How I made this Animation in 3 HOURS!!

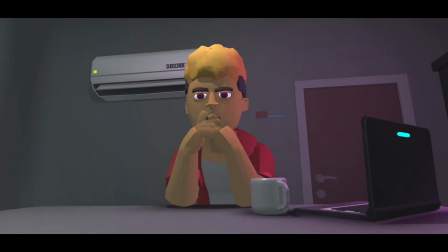Hey guys, Remotes Animation here and in this video I'm going to be showing you how I made this 3D animation
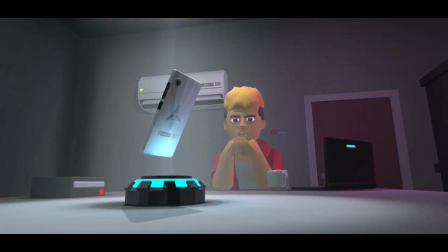using a mobile phone on the mobile app Prisma 3D in 3 hours.
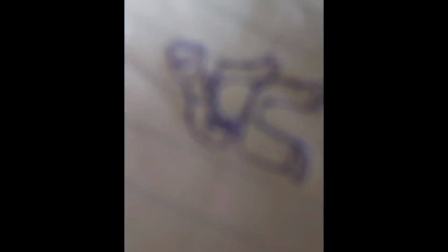And before I start the project, I draw out a quick sketch of the two main shots that I'm going to be having in this animation.
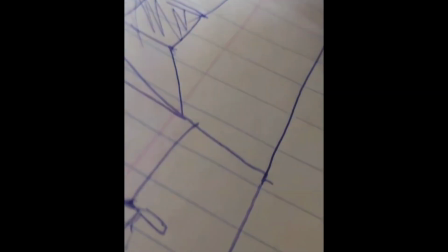And what you're looking at here is a boy sitting in a train.
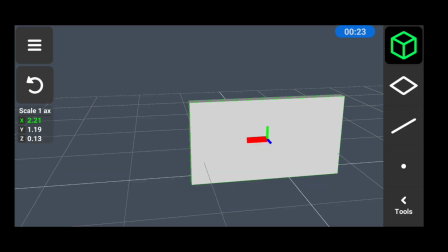And finally, I started the timer and the first thing I did was to model the chair that Jeffrey is going to be sitting on.
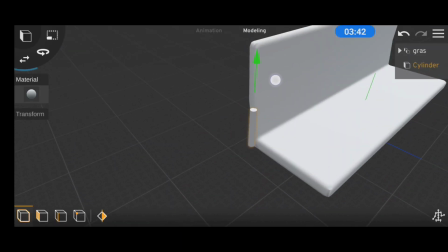And when I was done with that, I exported it to Prisma 3D to add in the frame and the legs of the chair.
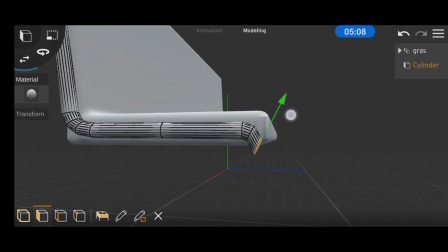And getting the curves on the metal frame wasn't very convenient as Prisma doesn't still have a spin tool, so I had to do it all manually.
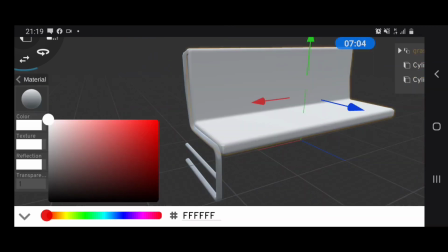After adding in the last bit of the frame, I gave it a slightly reflective material and duplicated it for the other side.
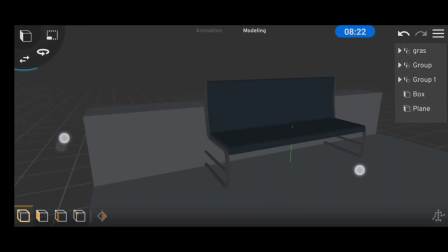Then I added in a wall and a simple plane for the floor. And to make the rendering look better, I switched to night mode and added in some lights.
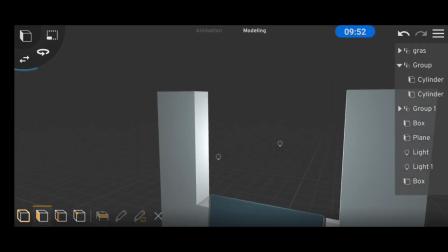Then I added a cube to the floor so it doesn't look flat and extruded the walls to get out that window shape and 10 minutes in this is what we had but this window was looking too boxy for my liking so I decided to curve things up a bit and without a bevel
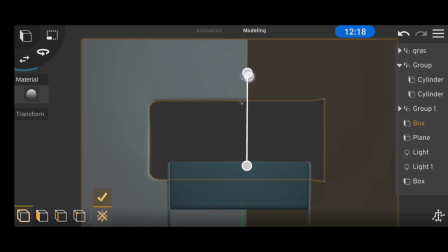tool I had to do it the hard way and I wasn't gonna repeat this process three more times so I used the mirror tool then I scaled down the
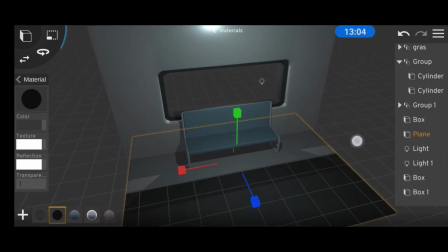duplicates of this wall to get an inner frame and worked on the object materials a little bit to make things more reflective and we
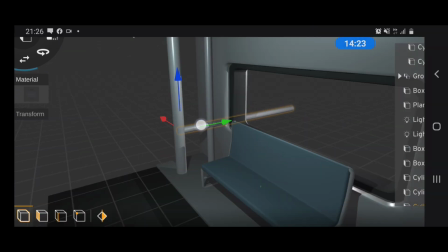needed some poles in our scene so in this case we're gonna use cylinders with a slightly reflective material then we made some object duplicates and
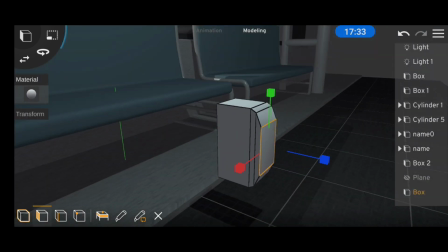expanded our scene a little bit using the mirror tool but still we needed to make the scene look a little more detailed so i added in some unnecessary
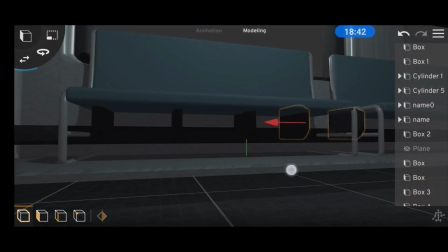props and objects that look like they are supporting the structure even though they are not and then we added some more poles by making duplicates of the
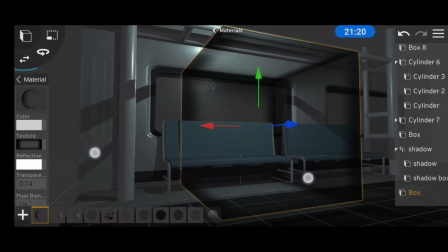original pole and then we brought in a transparent cube for the actual window and we compensated for the lack of soft shadows using shadow textures.
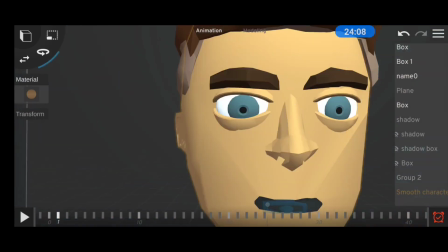Then I hid most of the scenes so I won't experience any lag when using the character and what I was going for here was a basic sleeping
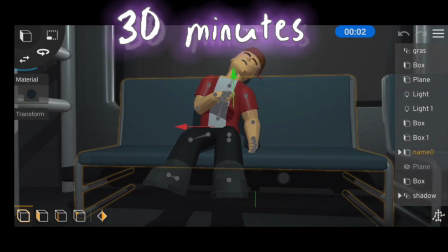pose and 30 minutes in this is where we were at and if you're wondering why his arm is like that there is gonna be a bug
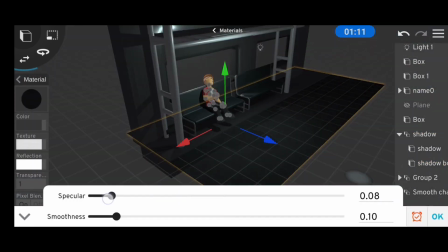on his lock and then we moved on to modifying the materials to make things look darker and more reflective and I didn't like how the floor was
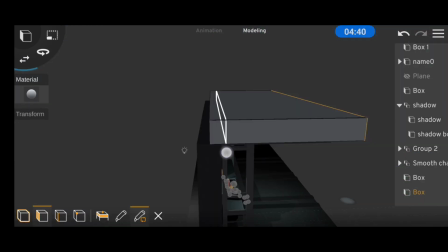looking so plain so I added in some cubes to mix things up a bit and then we modeled in a simple curved roof and using scaled
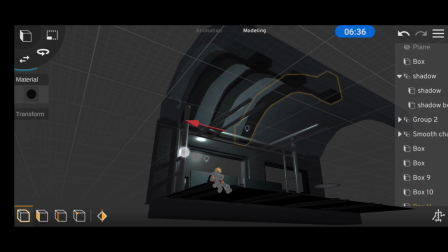down duplicates of that roof we managed to add in some extra detail and then we made some more copies and then we needed some light objects and
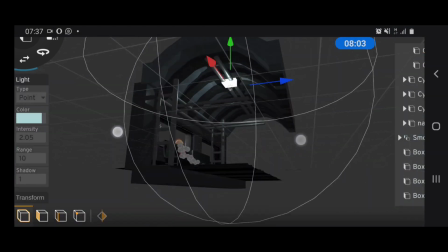something to hold the objects up and for this i used a cube and cylinders then i grouped up the entire scene so i can make a
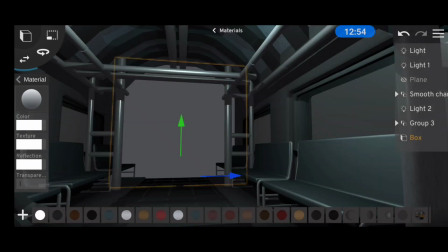symmetric copy for the other side and finally the back of the train this wasn't very hard to do as it was just a flat surface
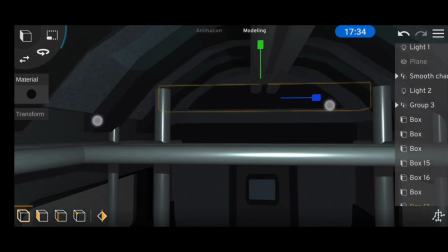with a door and with a duplicate of the door frame I managed to make a window and then with cubes I added in some extra detail and then
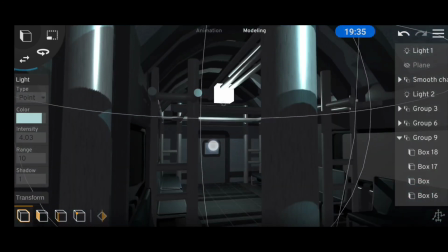I duplicated the scene a couple of times because it was looking a little too simple and also some more light and after that I hit the entire scene
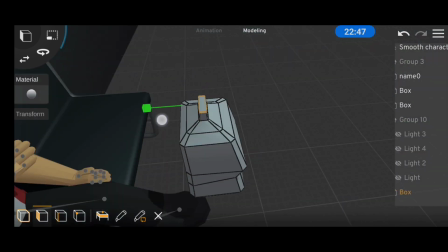to make animation a little more convenient and then I remembered I haven't still modeled the bag so I just modeled a quick bag for the
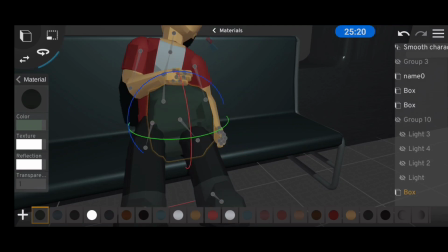scene. The bag wasn't really necessary but it just made the scene look less empty.
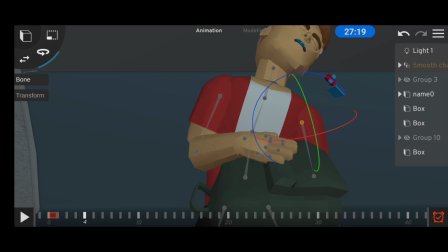And then I switched to low quality render so I can have higher frame rates when animating.
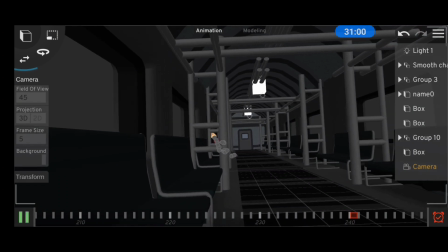And then we did a lot of basic camera animation and a lot of complex character animation.
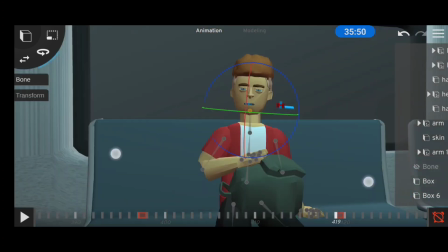It wasn't exactly complex but without inverse kinematics it wasn't very convenient.
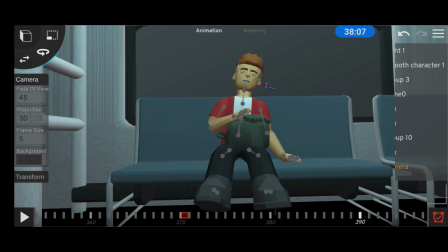And 1 hour and 8 minutes later this is where we were at.
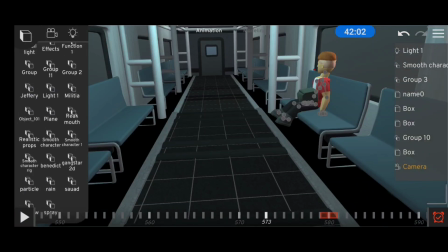The animation we were going for was to have a character wake up in a train and my productivity
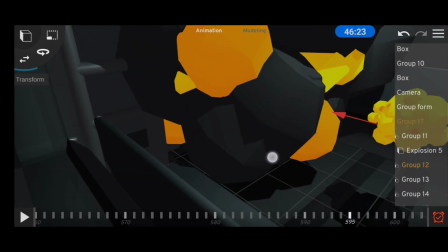eventually went down over time so I just decided to make the train explode for no reason.
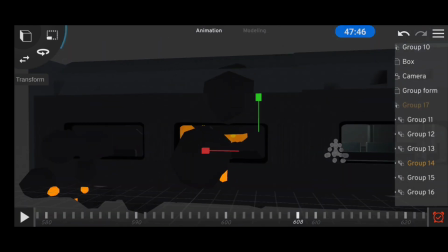And I have a tutorial for how I made this explosion effect and I'll place the link in the description.
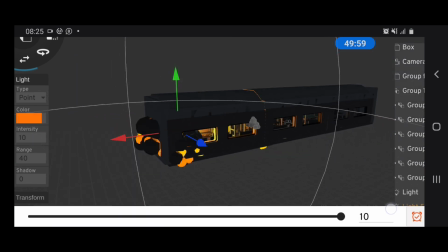And back to the animation, an explosion wouldn't mean complete without some light.